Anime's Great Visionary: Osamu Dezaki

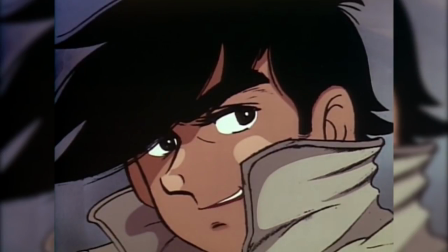[4:07]
I mentioned at the time that a lot of anime were very flat, much like how early cinema was flat, most practitioners were just animating manga panels.
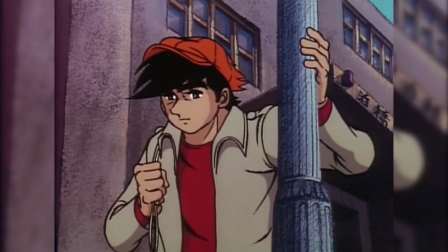[4:16]
Dezaki revolutionised this in his works by giving everything a 3D perspective, as if he was really animating a film set with real cameras.
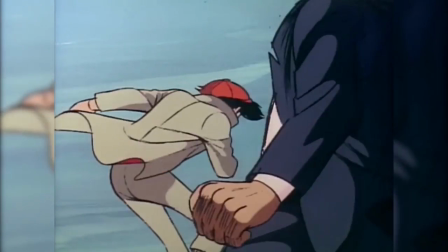[4:24]
This is extremely effective with his integration of multi-layered background movement.
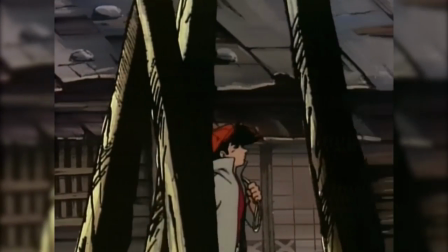[4:28]
Dezaki would use multiple layers of backgrounds and move them all differently to create a 3D shot.
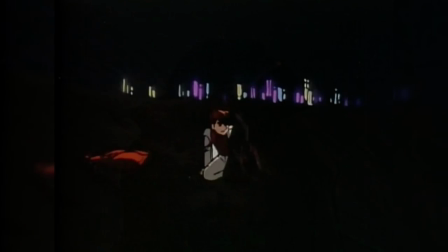[4:33]
This is such a huge step forward in the technicality of anime. His use of surreal graphics that I touched upon in Dororo start to develop in Joe 2.
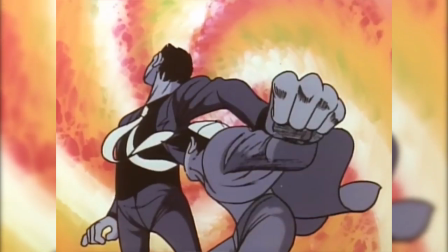[4:41]
For example this shot of a painted background during a fight. In a bid to save money, a lot of shows would use block colours or basic shapes as backgrounds.
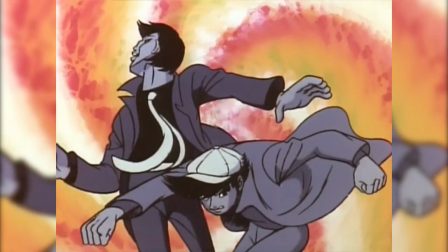[4:49]
It would save staff a lot of time in having to paint a whole background. Dezaki twisted this around and uses these backgrounds to draw focus in certain areas and heighten drama.
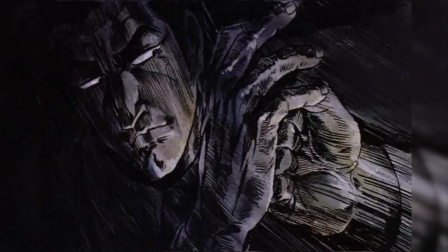[4:58]
This later becomes one of Dezaki's most well known contributions to the medium, postcard memories.
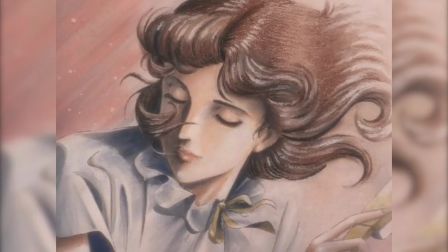[5:02]
Dezaki would end dramatic sequences with a close up of a face which developed into taking that close up and transitioning it into a painted, detailed still.
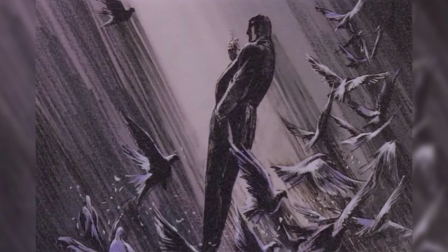[5:11]
These saved a lot of time in animation and became iconic in his shows as they worked as a fantastic way of representing drama.
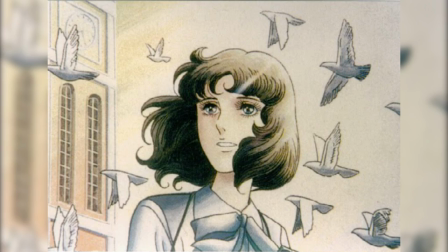[5:19]
Postcard memories become a staple of his style which you'll see developing in his later works and still today many shows use them to climax their episodes.
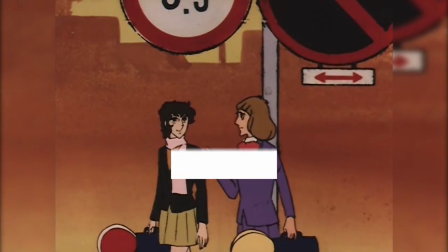[5:27]
The still enormously influential Tezuka had left Mushi Pro and the studio was facing huge financial problems.
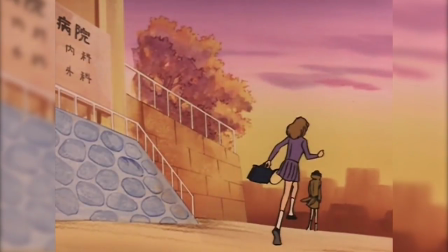[5:34]
Just as the company was about to file for bankruptcy, Dezaki left and joined the newly birthed Studio Madhouse.
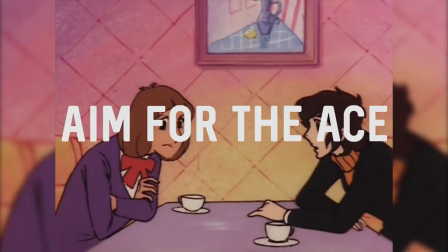[5:40]
This is where he would create his next hit, 1973's Aim for the Ace, one of anime's early great sports stories.
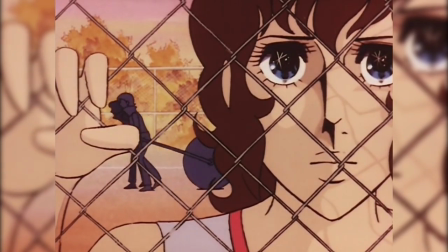[5:47]
Dezaki's fantastic use of melodrama shined here and he injected the series with his ever improving visual surrealism.
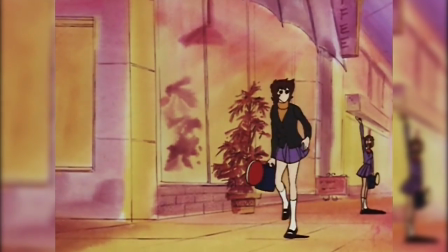[5:53]
His surreal imagery becomes the stylistic backbone for Aim for the Ace, making it one of the most unique works of its time.
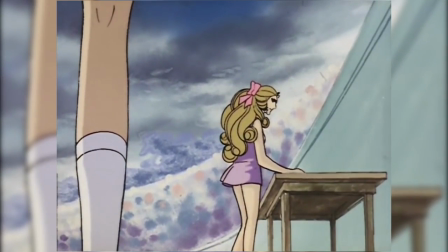[6:00]
Tozaki takes his technique of coloured backgrounds from Joe and develops them into the show's main aesthetic.
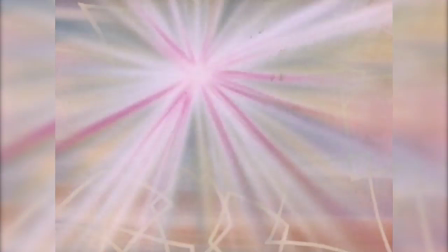[6:06]
The backgrounds are never grounded in realism, usually playing with colour schemes and mixing them with non-literal elements.
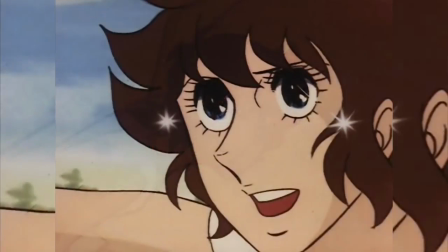[6:12]
Even small details are fantasised, like having sparkles accompanying a character's face during a dramatic scene.
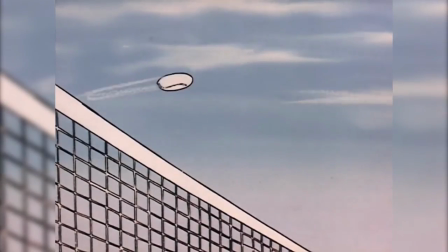[6:18]
He uses colour and differing detail to draw our eyes onto certain parts of the screen.
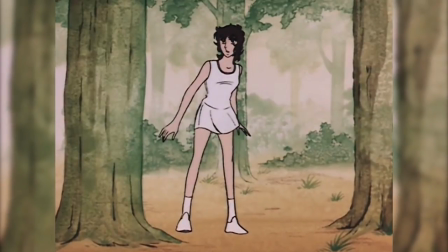[6:22]
And this is really smart, not only does it work as an efficient storytelling tool, but unnecessary detail can be replaced with elements that are much easier to animate.
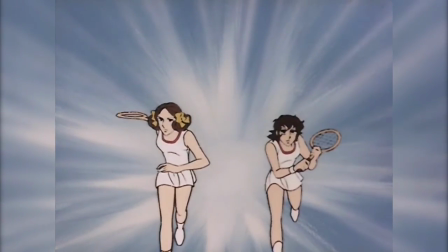[6:30]
It was a win-win. This style is continued into Dezaki's later shoujo works and becomes one of his most influential contributions to the medium.
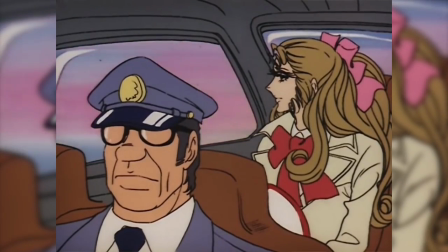[6:38]
I'll touch on this in more detail shortly. One of the biggest developments in Aim for the Ace was Dezaki's smart use of animation.
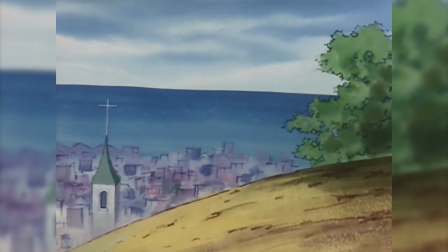[6:44]
We discussed his postcard memories technique that appears in Duel, which is further solidified in Aim for the Ace.
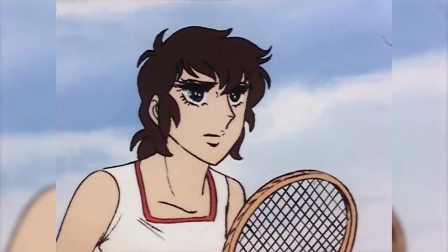[6:50]
Stills are used prominently through the episode at dramatic moments,
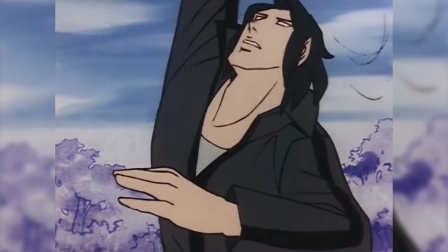[6:54]
similarly with Dezaki's use of repetition, playing the same few frames over and over again to increase impact.
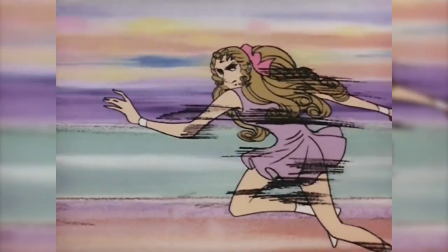[6:59]
They might look pretty basic now, but at the time, Dezaki was revolutionary in his resourcefulness.
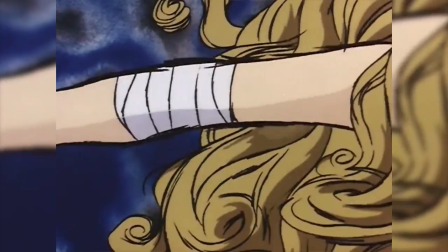[7:04]
This made Osamu Dezaki one of the most valuable creators in a time of little stability in the industry.
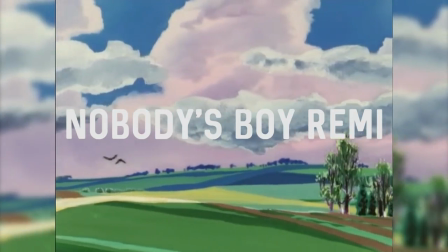[7:11]
After a few quieter years, Dezaki directed Nobody's Boy Remy in 1978, also at Madhouse.
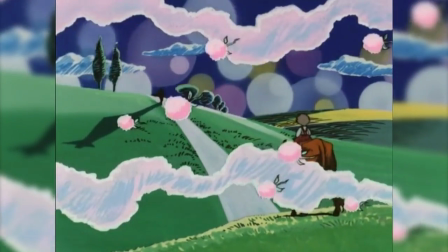[7:17]
Remi was a hit, especially overseas where Dezaki had found little success in the past.
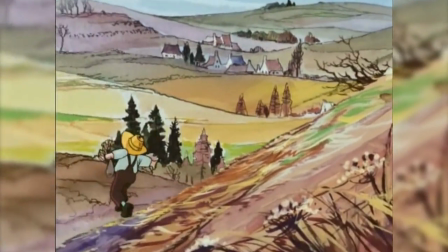[7:22]
It was by far his most technically impressive show yet. He took his multi-layered background technique and took it to a whole new level of complexity.
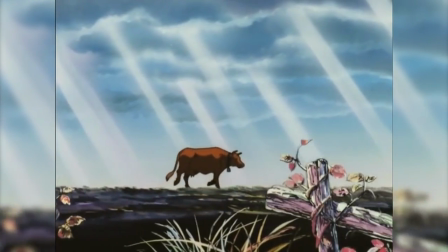[7:30]
Remi is arguably the catalyst for how later anime would use dynamic backgrounds. Dezaki was masterful in how he perfectly moved each layer of his world.
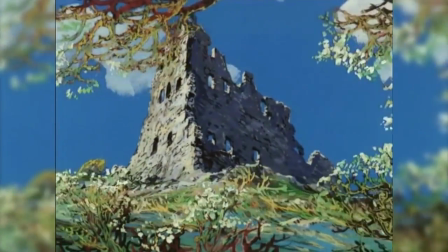[7:39]
Each movement complementing its counterparts,
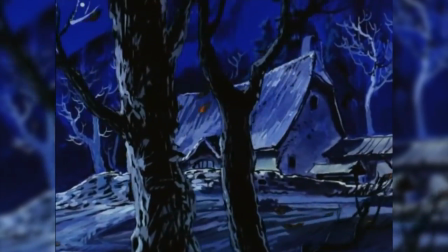[7:41]
creating a mesmerizing viewing experience and combined with the rich colour scheme produces a fairytale atmosphere that just couldn't be achieved by anyone else.
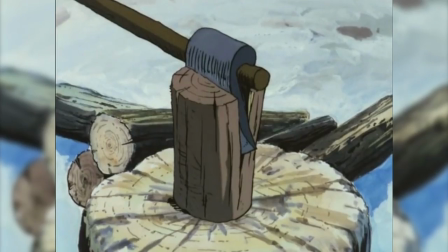[7:49]
This dynamic movement gave Dezaki a chance to further play with his cinematic influence, as he could replicate real cameras even more so than before.
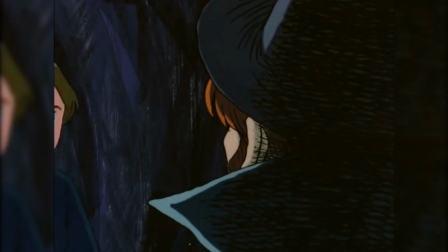[7:58]
This scene where Remy's father comes home, for example, creates such unease as the camera pans in ways that flat animation just couldn't.
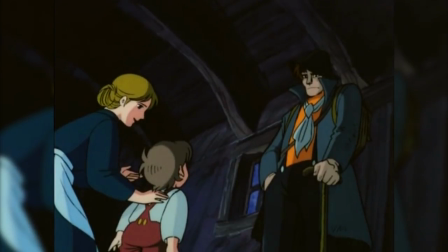[8:05]
It creates fantastic perspective shots and tells you everything you need to know about the situation.
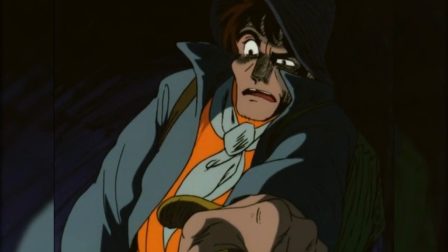[8:10]
This technique becomes one of the pillars of later animation in Japan, it allowed creators to birth vibrant, exciting scenes on a small budget.